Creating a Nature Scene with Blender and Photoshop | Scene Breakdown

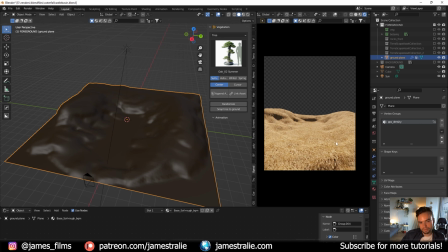(4:23)
There's going to be some vegetation kind of rimming around here with, you know, a pond or some kind of waterfall feature in the middle there. So that's coming along really well. And I use for a lot of my add-ons, one of my favorite one recently has been Bee Productions vegetation add-on.
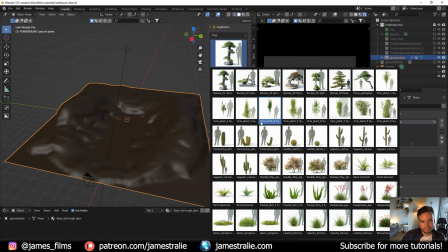(4:36)
It's got a ton of different plants. If I go through in the menu here, a link for this one is in the description.
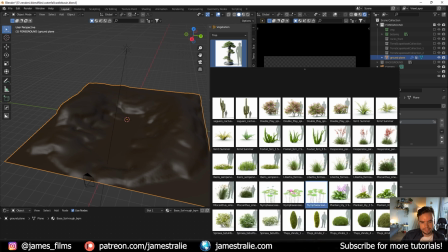(4:40)
I've found this one to be the best for just kind of all-purpose filling in my vegetation. You've got all kinds of things like lily pads, shrubs, and different trees and stuff like that.
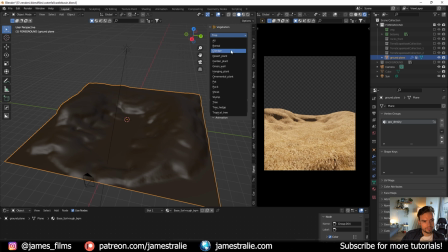(4:49)
I've added a bunch of new ones as well too. There's like a bunch of bonsai that they've added in, which are pretty fun too. It's got different seasons, so you can like, you know, go for just like autumn or winter or spring type things, and the textures kind of adjust accordingly, which is really fun. So I've been kind of experimenting a lot with this, and I've found that this has kind of been the best for filling in my vegetation.
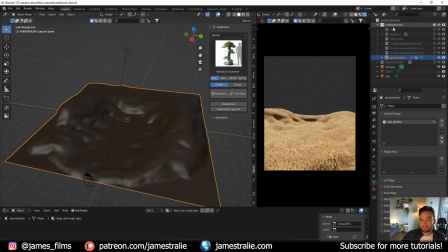(5:08)
So I've broken things down into folders. I like to keep very organized here so I can turn things on and off and know exactly what is about to be featured and kind of break things up that way. So for this is my vegetation, my veg folder here is from B production. So if I turn this on, I'll take a second to load in here because there's quite a few pieces of vegetation.
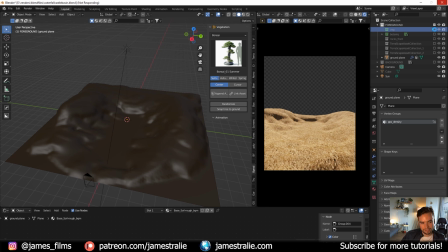(5:28)
Refresh for a second here. And what I do is I typically will use actually like the same bush or same tree and then just hit alt D to make a linked duplicate of it.
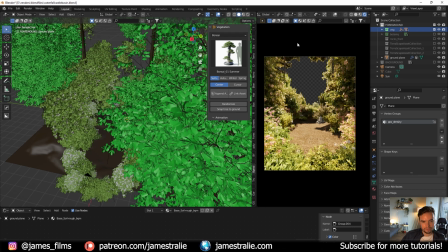(5:37)
So you can see this is how I filled in the basin here. This is all from that vegetation asset library.
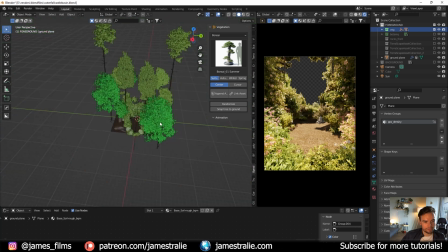(5:43)
Got a bunch of different plants and trees and stuff. It fills in quite nicely, kind of everything here in the foreground. And you can see, you know, this is how it's all broken up. It's pretty simple and I've added in some lighting here. For the lighting, I just used a sun lamp and I just went with an HDRI for this one.
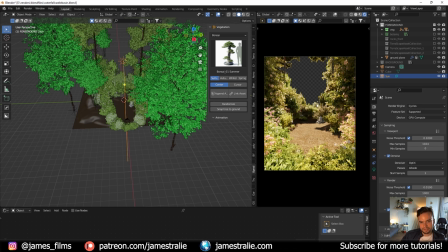(5:58)
Typically, I'll use physical starlight and atmosphere for these, but I really like this kind of warm HDRI that I have that I use quite a bit to kind of give my renders a certain warm feel to them so I use that and then used a sun lamp with quite a lot of power
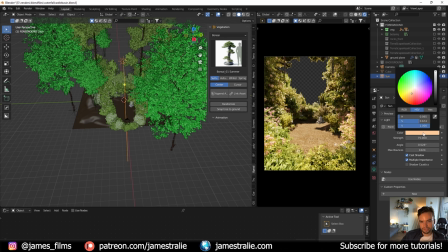(6:12)
to its strength of 75 and a tint of kind of an orange's tint to it to kind of give that warm glow to the plants you can see there's like a nice kind of halo around the edges of the vegetation here that you're getting with that which looks quite nice I then also
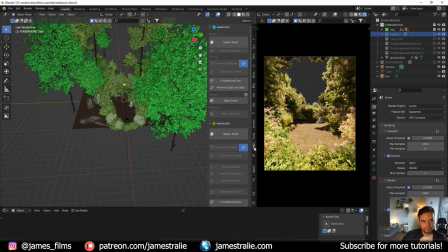(6:25)
use quite a bit another add-on Botanic Botan IQ from Polygon IQ they also have a really cool water aquatic asset library to where you can add in kind of these fountains and stuff like that I've kind of experimented a bit with that I tend to like to use my own ones that
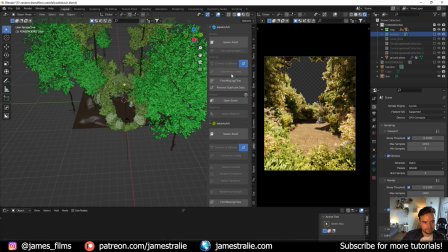(6:39)
I generate but this is a kind of a fun one for some waterfalls or fountains and stuff like that and then for botanic they've got a bunch of different things as well similar to the productions vegetation library they've got a bunch of different plants and things like that too so for this one I use this to add a couple of trees in as well so if I turn this on I'll take a second once again to load up but I
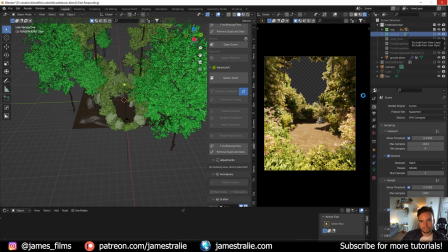(6:57)
use this for just a couple pieces of trees and then also there's a lot of flowers and stuff that I really quite enjoy from their library that you'll see here that kind of fills out the scene so we got the nice kind of brightness of the flowers and all and this once again is linked in the description if you want to find this one too but I just added a bunch of the things in and I placed
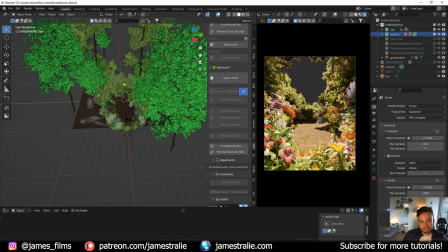(7:14)
this all by hand too I kind of like the manual control of placing these in you can scatter these this does have like a built-in scatter function which I do use quite a bit sometimes so if I select my ground plane here you can see you can add in I've got them
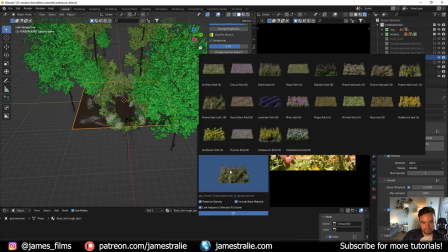(7:26)
turned off for now but you can like scatter assets on here they've got a bunch of different kind of presets that you can use here,
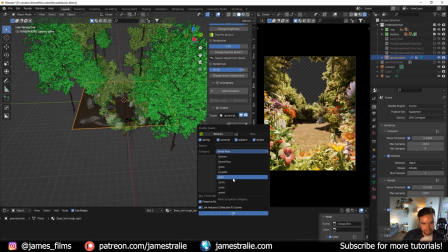(7:32)
you know, forest floor, you've got different grass and rocks and stuff like that, that scatters pretty nicely. And then you've got a lot of controls once you do scatter those in to kind of adjust, you know, the number of particles that you're scattering, the scale of them, the randomness, and then you can even use density, you can do weight painting to kind of, you know, choose where these flowers are scattered on your scene. So I use this quite a bit too, which is a lot of fun.
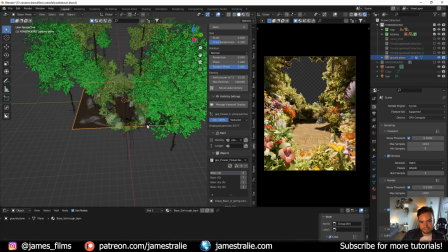(7:52)
But for this one, I wanted the kind of manual control of adding all the different assets in. So that was the approach for that was adding all those in. I then pulled in some rocks to kind of fill out the basin here. Once again, put these all in manually.
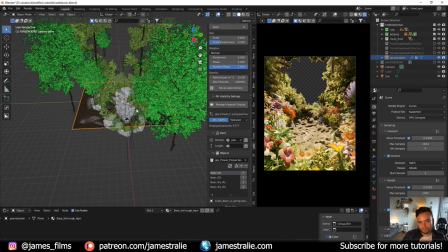(8:05)
I created the kind of basin here. I was going to be painting over this in Photoshop. This was just kind of once again giving me a rough idea of where I wanted my kind of waterfall, my pond feature to be. So that was kind of how I filled that out there.